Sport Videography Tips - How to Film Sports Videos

Today we're talking about some of my favourite tips to help you shoot better sports videos.
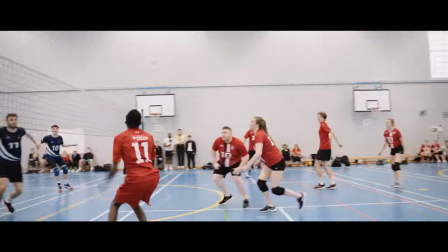If you haven't shot much sport before or fast-paced action, it can be quite intimidating when you're first getting started. These tips should help you out. Know the sport. This tip may or may not be obvious, but having a good understanding of the sport you're filming will help you to get much better results.
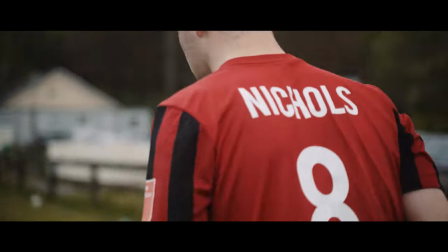Knowing what the players will be doing, where they're positioned, how they score. It's things like this that are great to know in order for you to get the shots you need.
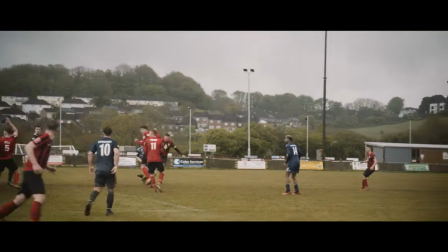A good idea if you've never filmed or even seen a certain sport would be to attend a training session or two.
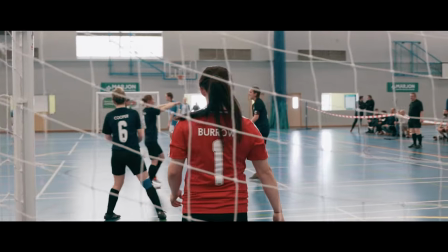This should give you plenty of understanding of the game fundamentals and where you can be positioned during an actual game.
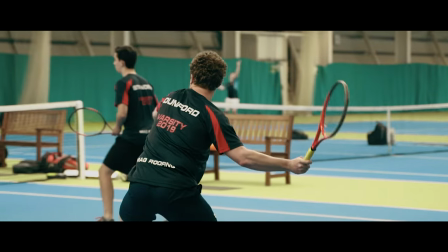It's also a great opportunity to get to know the team you're filming if you haven't worked with them before. This helps to build up a relationship and perhaps get you access to better areas and possibly even more work.
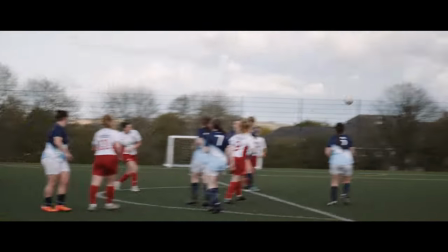It also wouldn't hurt to do a Google or YouTube search to give you the absolute basics if needed. Know your gear. I can't stress this enough this tip is vital for pretty much anything you're going to film especially where things only happen once such as sports
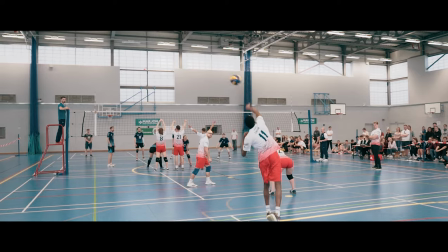events and weddings the last thing you want is to miss a once in a lifetime shot because you are messing around with settings get to know your camera
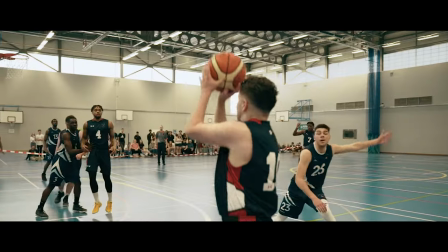like the back of your hand understand what every button does where everything is in the menus get to know your camera so well that you can switch frame rates change
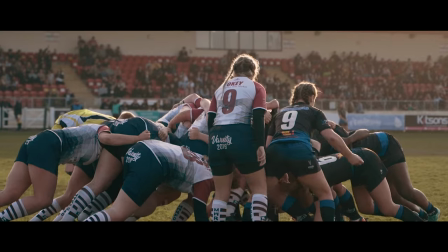aperture anything you need to do basically without looking this is obviously easier if you own your own equipment but if you're renting,
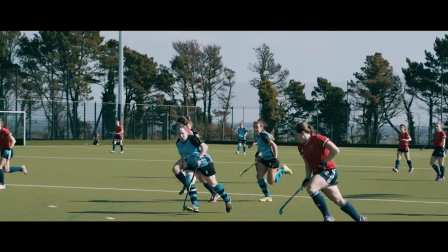you can always get the gear a couple of days before, especially if you haven't used a particular make or model before.
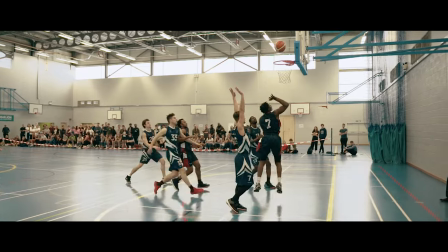The type of video you're making and the budget will obviously determine what gear you actually need. If you want smooth slow-motion tracking shots, you may want to use a gimbal.
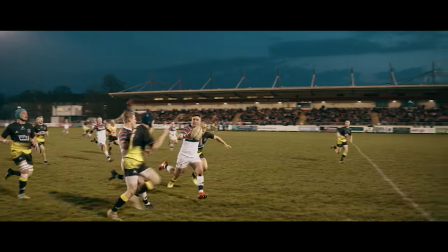If you want fast-paced high-intensity cuts, you may want to shoot handheld or use an easy rig. Whatever it is you do use, get to know it well and understand how to use it effectively.
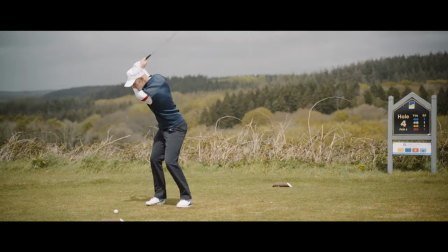For me, I like to mix it up, so I use a variety of equipment from handheld to monopod or tripod to gimbal.
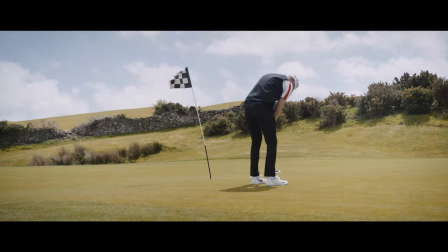I'm usually using zoom lenses that cover the basic focal ranges from 24 to 70 and 70 to 200.
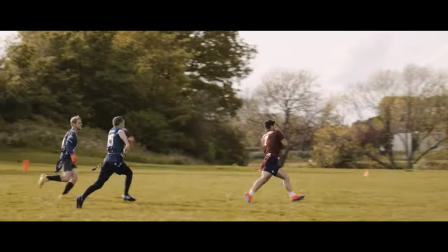This gives me plenty of options from wide to tight.
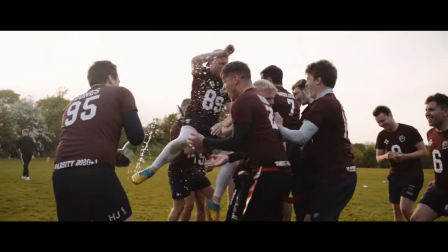I don't personally own something longer like a 200 to 600 but that would be a great option as well especially if you are limited to where you can be positioned during the game. Get your settings right. This tip follows on from the previous one. Getting your settings right is so important.
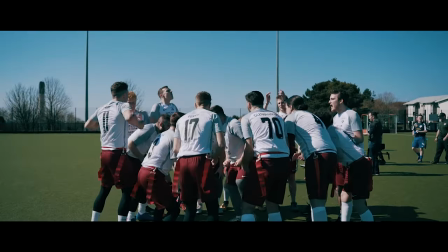Not all sports are the same. Some are much faster paced than others and you'll need to adjust your settings accordingly. It again also depends on what you'll need for the final edit.
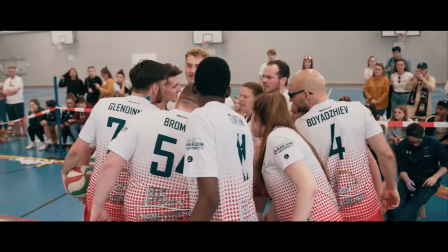Will you be shooting 24 frames per second or using a higher frame rate for slow motion? Will you be filming in natural light or under stadium lights? It's things like this that you need to consider before the actual shoot day but knowing how to change your settings quickly if needed is essential.
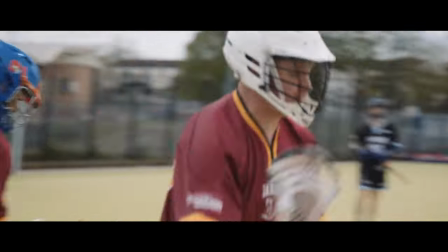Personally when I'm filming sport it's usually 24 frames per second 4k or 120 frames per second full HD. Because of this I have two custom dials set up on my camera so I can quickly switch between them. Shutter speed has a big impact on the motion blur in your shots.
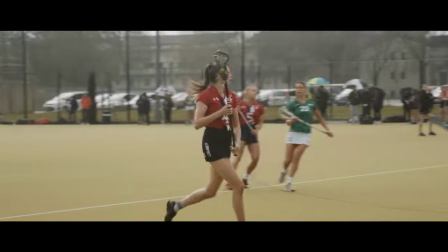If you have a standard shutter of 180 degrees or a 50th of a second, the motion blur may be too much for fast-paced sports and your viewers may lose track of the action.
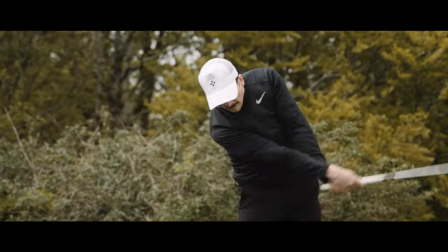I like to use a 90 degree or even 45 degree shutter angle to reduce the motion blur when capturing fast-paced sports.
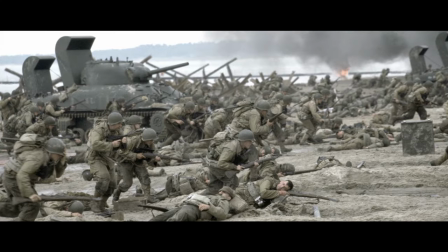This also helps to add more energy to shots as well. This is quite a common technique, famously used in the opening beach scene in Saving Private Ryan. Less motion blur means objects in your shot will be sharper, but this makes for a more jarring shot, so it all depends on how you want the final edit to turn out.
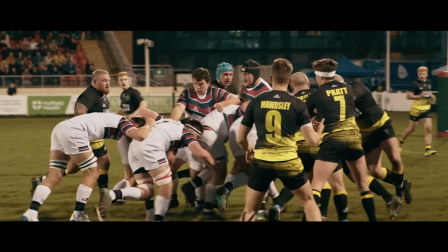You won't have control of the lighting during real sports games,
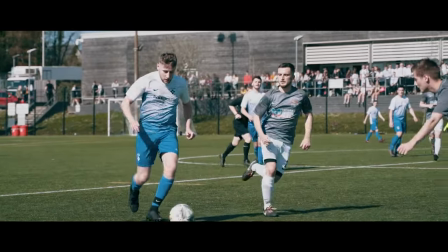so personally I like to dial in my settings beforehand and use a neutral density filter to adjust my exposure as needed.
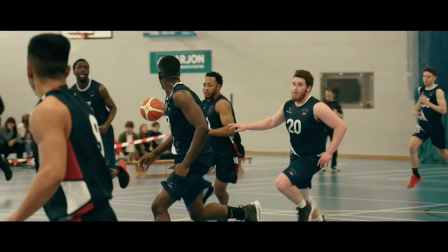This is essential anyway when filming outside, but it's likely that your exposure will change over time. If you're filming inside or under stadium lights, your exposure shouldn't change too much, but it's worth keeping an eye on.
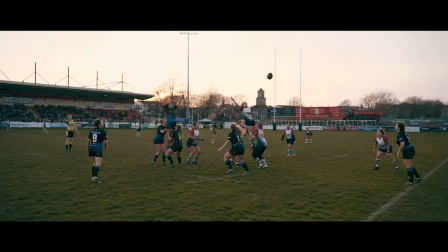Stadium lights and old indoor fluorescent lights can impact your image with flickering if you haven't got the right shutter dialed in.
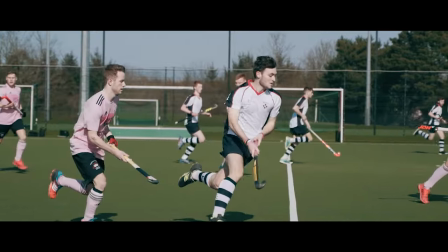You may have to adjust your shutter speed as needed to compensate for the frequency of light, especially if you're shooting at 120fps.
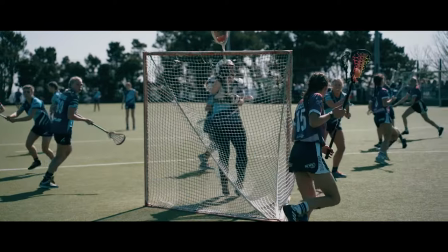Now let's talk about aperture. Keeping players in focus can be tricky, especially when they're moving so fast.